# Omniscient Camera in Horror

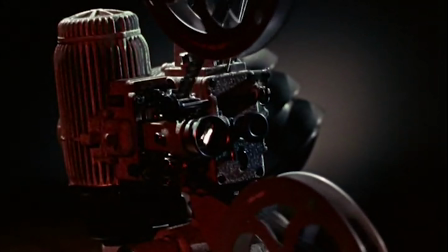256s
Much of Powell's innovative work in Peeping Tom would give rise to horror tropes for decades to come.
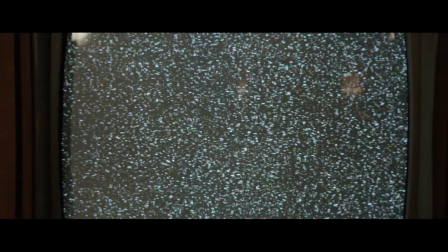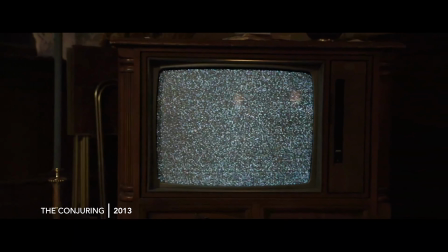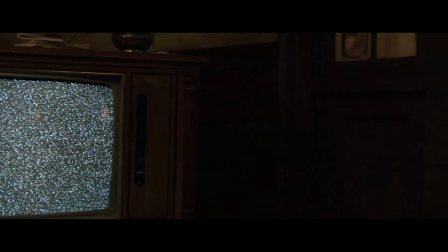One of my favorite recent examples is the 2013 film The Conjuring.
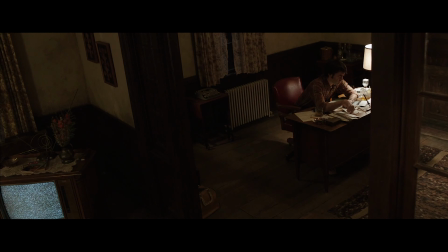290s
Director James Wan actively places the point of view of the camera outside of the physical world.
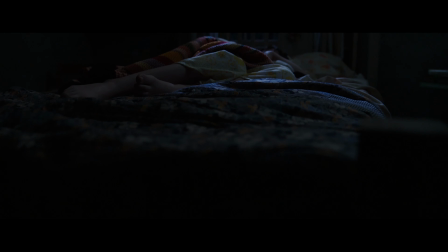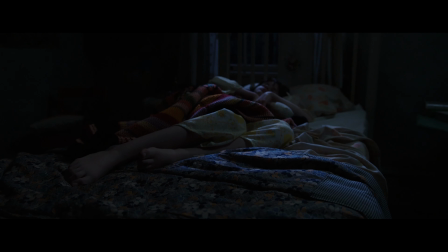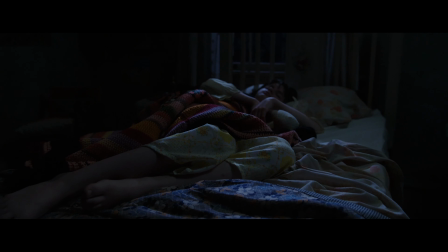308s
Even if it's not overt, we're led to feel that camera itself is something sinister, an interloping presence not to be trusted.
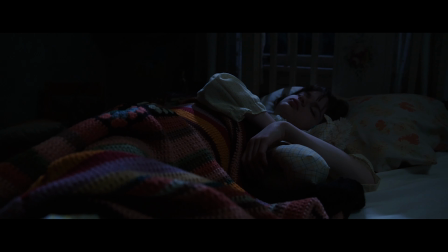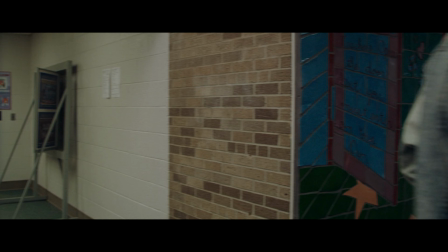Hi! Love you! Cindy, you have your lunch?
Our frame flows through Yes. halls, edges around doorways.
I miss Sadie a lot.
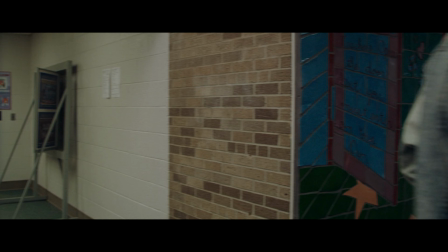343s She was my best friend. You're my friend, right? Yeah, let's play.
This kind of shot both unsettles and forces the viewer to scan the image for clues.
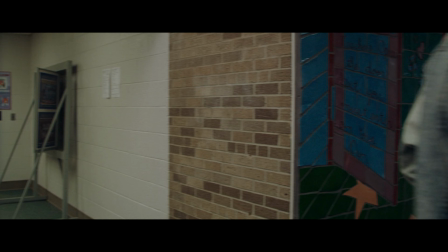361s Attention all girls interested in playing club lacrosse this spring. There will be an informational meeting held in the LT 431 room right after school today. Final reminder for all wrestlers, please hand in your permission forms to Mr. Dwiggins today.
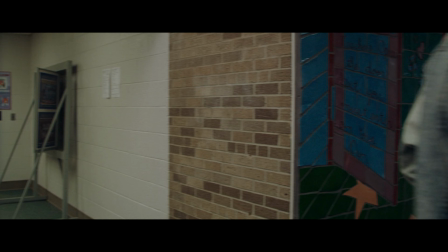376s Also, your banquet is this Sunday at 3 p.m. here at the high school. It's time again for the high school musical.
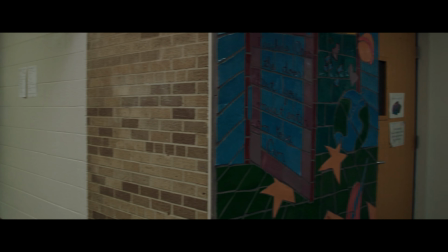382s This year's The Mouse That Roared, starting at 7 p.m. to 9:30 a show.
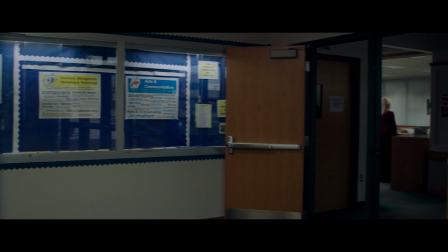387s
Long, methodical wide shots invite the viewer to scan the frame for something out of the ordinary.
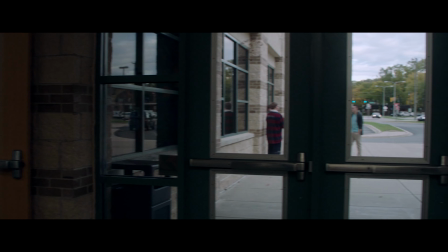393s
Once the motif is established, an understanding is set between the film and the viewer.
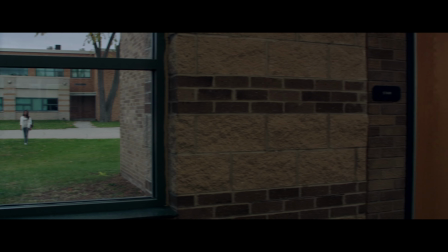403s
We, the viewer, are encouraged to search for visual clues, while our protagonists must do the same to stay one step ahead.
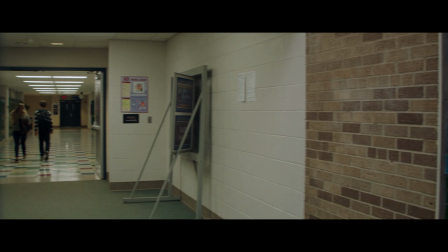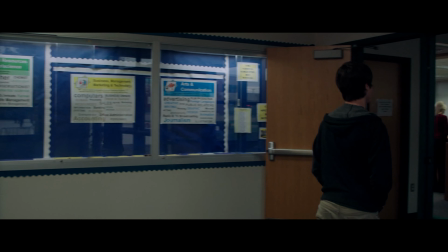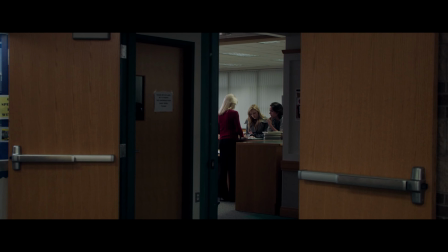426s
While many of these examples are achieved in direction,
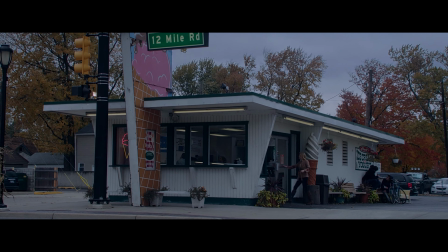431s
these tools and techniques are available to the editor at every phase of the cut.
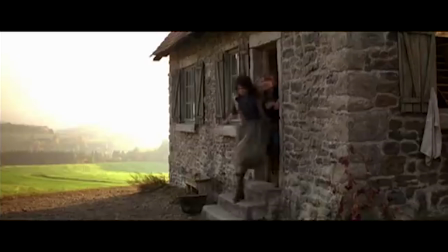436s
A static wide shot, usually stolen before a director calls action, can be transformed into a roving POV.
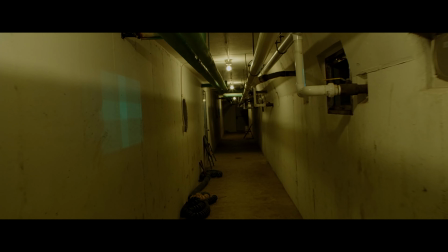446s
In Avid, I'll apply a reverse stabilization effect and a push-in to give the shot a slight wobble, which fills the frame with life.
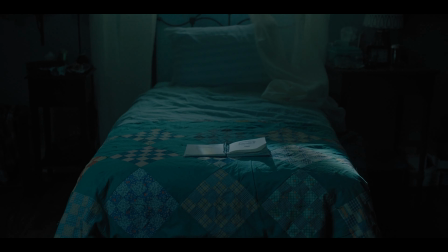454s
All because we understand the visual grammar of genre horror.
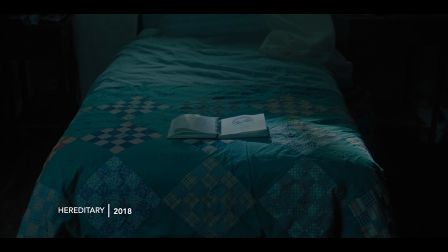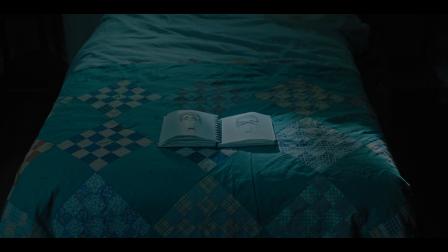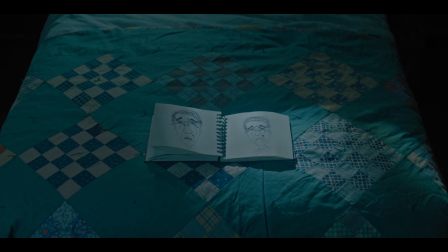470s
Sometimes, the very best edit is knowing when to hang on a shot.